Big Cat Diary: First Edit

so it's day 27 with the cat last thing you saw was me filming the circuit the single engine circuit long reach I've been putting that together on the computer started off as a rough edit it's kind of more or less into shape it's a bit longer than I expected which is okay probably end up with a bit of ruthless cutting out of various bits ultimately so I'm going to show you a bit of that just a second what I've also been doing is I recorded some commentary for this sequence in particular and I've spent today editing that down it's in a rough form at the moment it's still way too long the commentary is about i don't know seven minutes long uh and this sequence at the moment is what how long is it it's sort of three and a half minutes um at the moment so but at least twice as much commentaries i need and and maybe this sequence is too long anyway i'm not sure yet depends how it looks so what i'm going to have i'll just show you a bit of this and then um I'll show you a bit about the audio editing so I have done the commentary and I'm going to have a first attempt at putting them together.
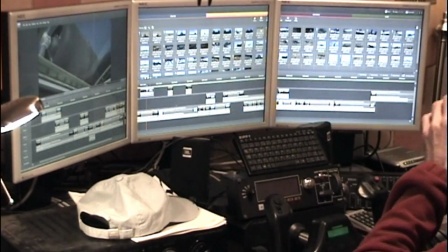So what we've got here is we've got pretty much as I envisaged it we've got the takeoff,
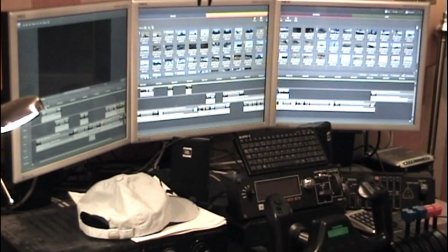takeoff with the engine failure shortly after takeoff, a circuit flown on a single engine, you notice,
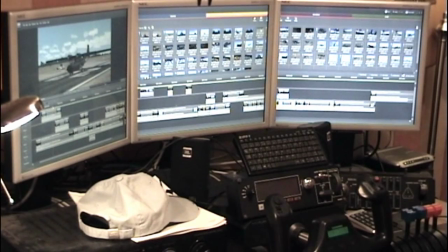well you might not notice because you might not see it from here but I've got a chase plane in there as well, I did do some air-to-air experiments and it was quite nice so I thought I'll try and incorporate I've used a chipmunk I mainly came back to that because I
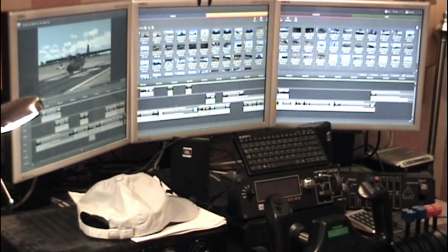was having a bit of a problem with just the the touchdown this is a little bit dull and I had a good angle from the chase plane which I'll just
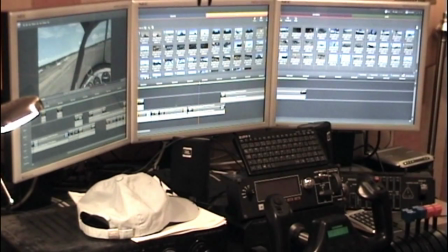pull up here here you might not see the plane on the runway there but this is the chipmunk I'll let it run it's basically flying past just as the cat ends its landing roll
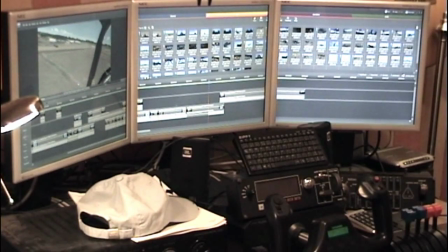so we're going to do a low pass over the cat and then just showing some of that airport scenery again. There it is. That's a cut to an interior view from the cat.
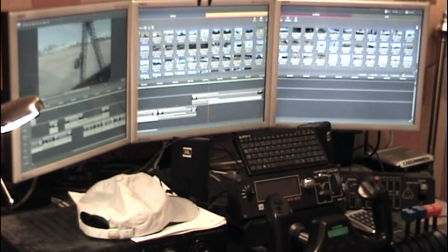This sequence is a bit long at the minute. this will fade out to black probably it's just a at the moment just like a filler because there's a lot of scope on editing depending on how the commentary fits so that's i couldn't really use that air to air well actually air to ground
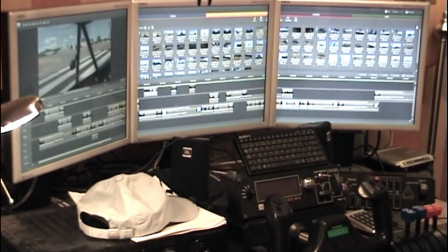technically shot that chase plane shot without having set that up by having at least one a couple a couple of other chase plane shots in so the chase plane starts at the takeoff you
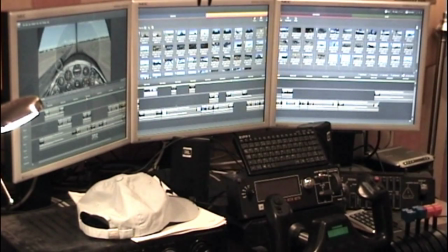know cuts to it just here and it's just it's just taking off straight after the cat and then we go into the rest of it I'll say a bit more about these edits in a minute and then there's one other chase plane shot which I think I showed
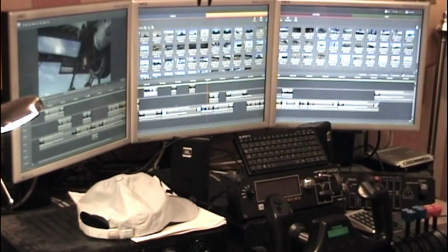before it's this one sort of coming up underneath and overtaking the cap.
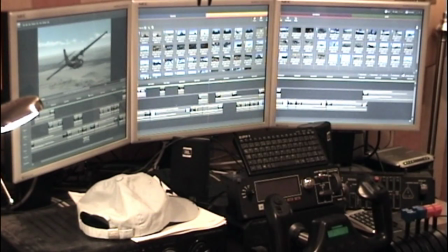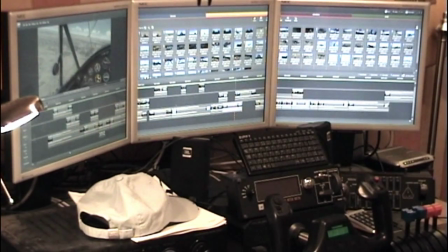This sequence has turned out to be longer than I expected, which worried me at first, but then when I started to do the commentary I realised that all the things I wanted to say in the commentary weren't going to fit, and probably still won't fit, even at three and a half minutes. But this is going to be a pretty major part of the review actually.
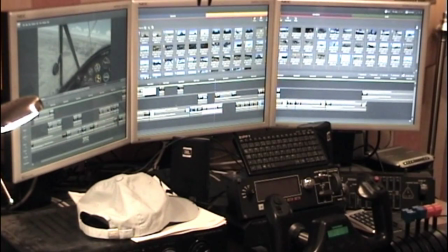I'm going to mention, it's a good opportunity to mention the shortcomings. It's the only critical note really that I'm going to have in the review.
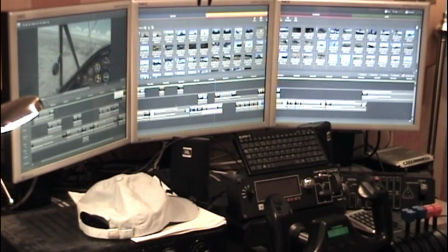The shortcomings of the manuals, and particularly this idea that you can legitimately fly the simulator on the real world manual because that's very annoying to find that a lot of the things you do particularly the feathering of the prop you know the feathering the props a big thing here I've got this in the oh there's another chase plane shot there actually I forgot about that there's
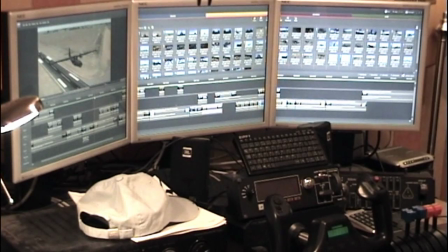my there's my favorite shot that I was telling you about the that sort of wide view of the dirt strip and then the airport oh the airport buildings I've actually i've cut i've cut away from that without realizing it
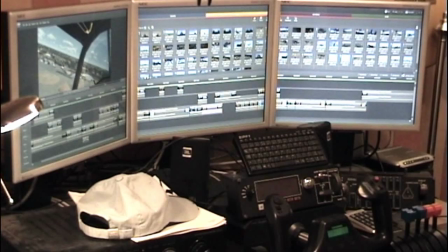we've got this chase shot in where it's it's quite a nice dynamic shot it's not that clear actually i might cut this out but we're flying straight overhead the cat just after its engines failed um
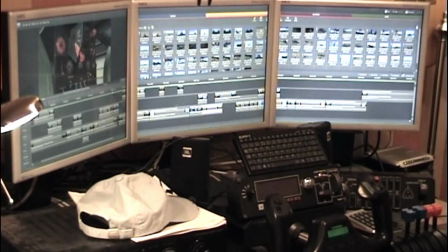yeah the feathering so there's me putting power to eye idle cut off on that engine you don't actually see me press the feather button i mean it does just so quick and such a small action you can't really discern it then prop to
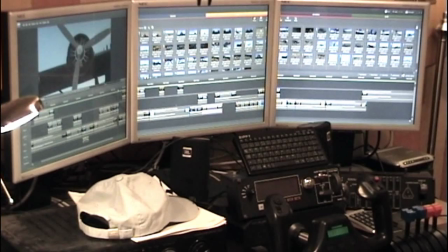fully fine fully fully coarse rather and then the engine stops at the moment that engine stops
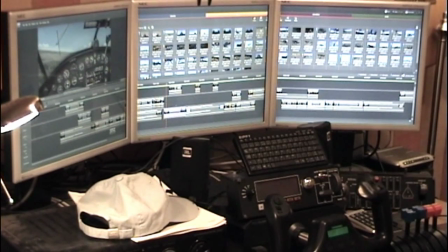but it's not in the feathered it's not in the feathered position that prop so that's that's a detail i have to see if i can i'm not sure if i can actually film it stopping in the feathered position should do but because you've got to be inside the cockpit when you press the feather button it's difficult to capture that so we'll have a go
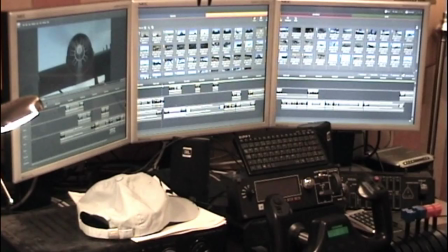anyway it's a big thing that you need to feather the engine but it's something that's not simulated and that's a real gripe because you go through all that rigmarole expecting that it's making a difference and it's not at all i
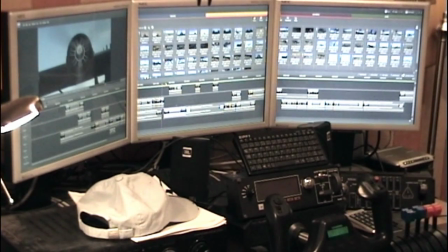mean continuing to do a lot of work on this it's it's not obvious really i don't know i hope that's one of the reasons for doing this blog is to try and make it obvious how much work
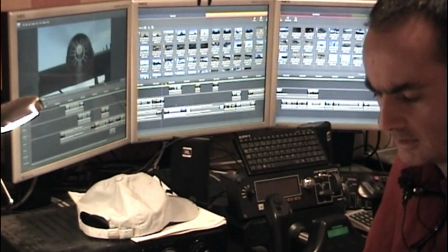goes into it this thing but I mean you know this is kind of rough work for
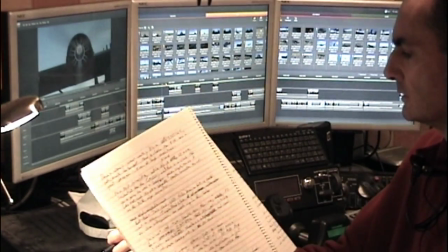some of the commentary and this is you know I usually script it more time this
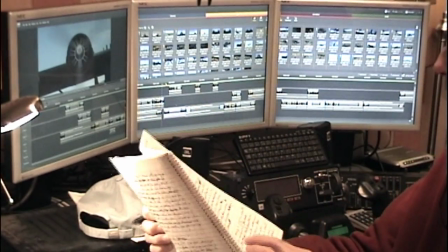but this is a lot of rough work for that we've got actually that's the
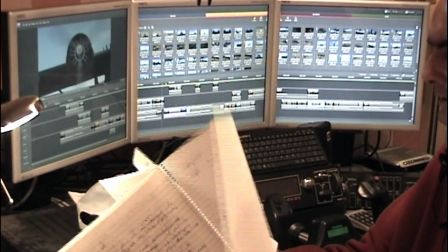cub back at the cub review what
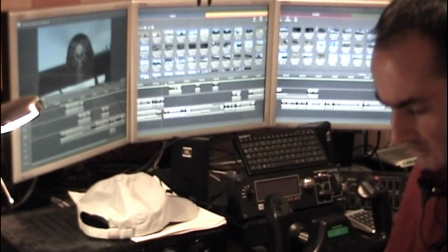is that that's just my log of my blogs that I've been doing on this got
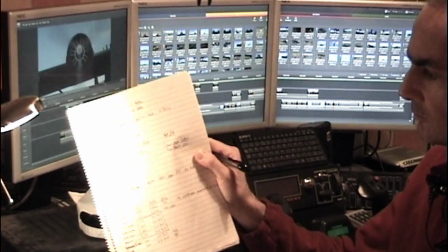some ideas there about what I might do there's a table of engine parameters you can more be able to see that all so
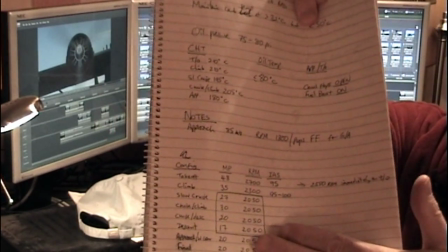that here right at the bottom here is a table of the rpm and manifold
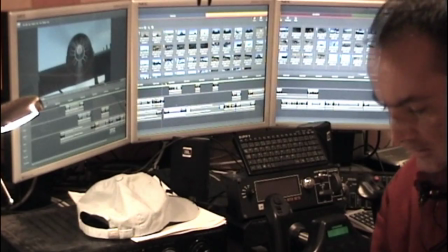pressure settings so that's my bit my crib sheet really something again notes on the engine failure
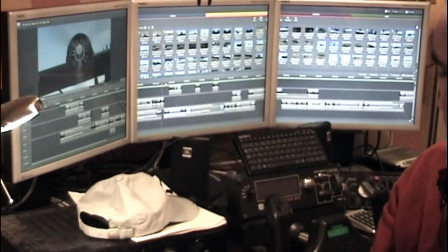procedures there or you know setting up for doing the engine out circuit lots of things so you know a lot of works going into this what are the bits of this do I like I kind of
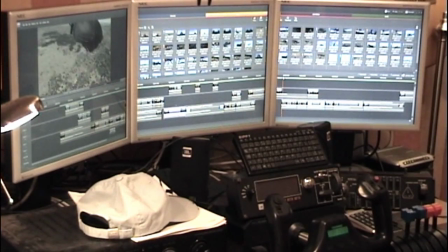like the interior shots where we're just lining up for the well there's my shot of the the wheels coming down
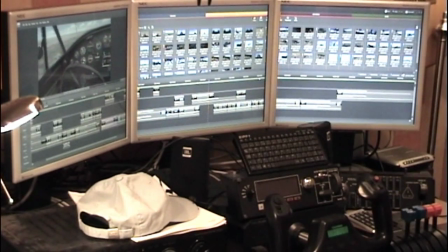we start on the interior the
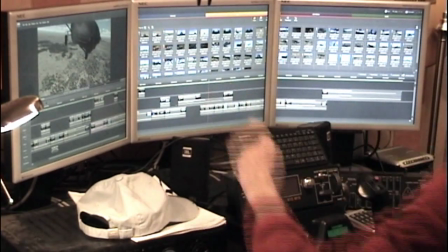wheels starting to come down see I've cropped the pilots out up there and we've got the road down there with the moving traffic so that's a nice
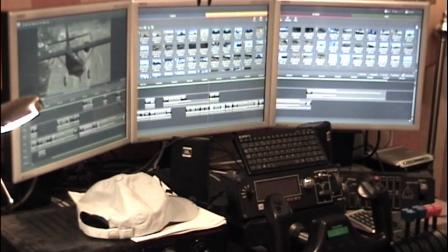sort of juxtaposition don't really like that shot it's too close in um when we cut to an interior shot i like this shot from the cockpit showing that
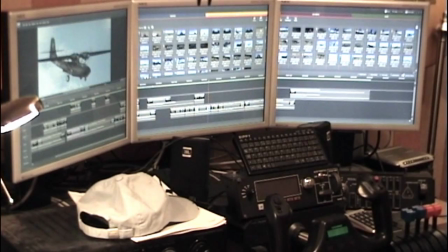dirt strip and we're coming in quite steep but it's fairly realistic tower shot there gives a good sense of speed with those clouds this is a bit fiddly at the moment we've got too many shots really on this approach uh
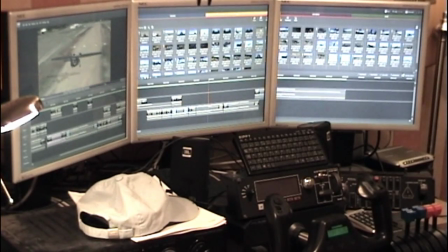this is a nice this is very good it's a very good touchdown actually if I may say so myself a very slight balloon that shot start stops being interesting just at the touchdown because it's a little bit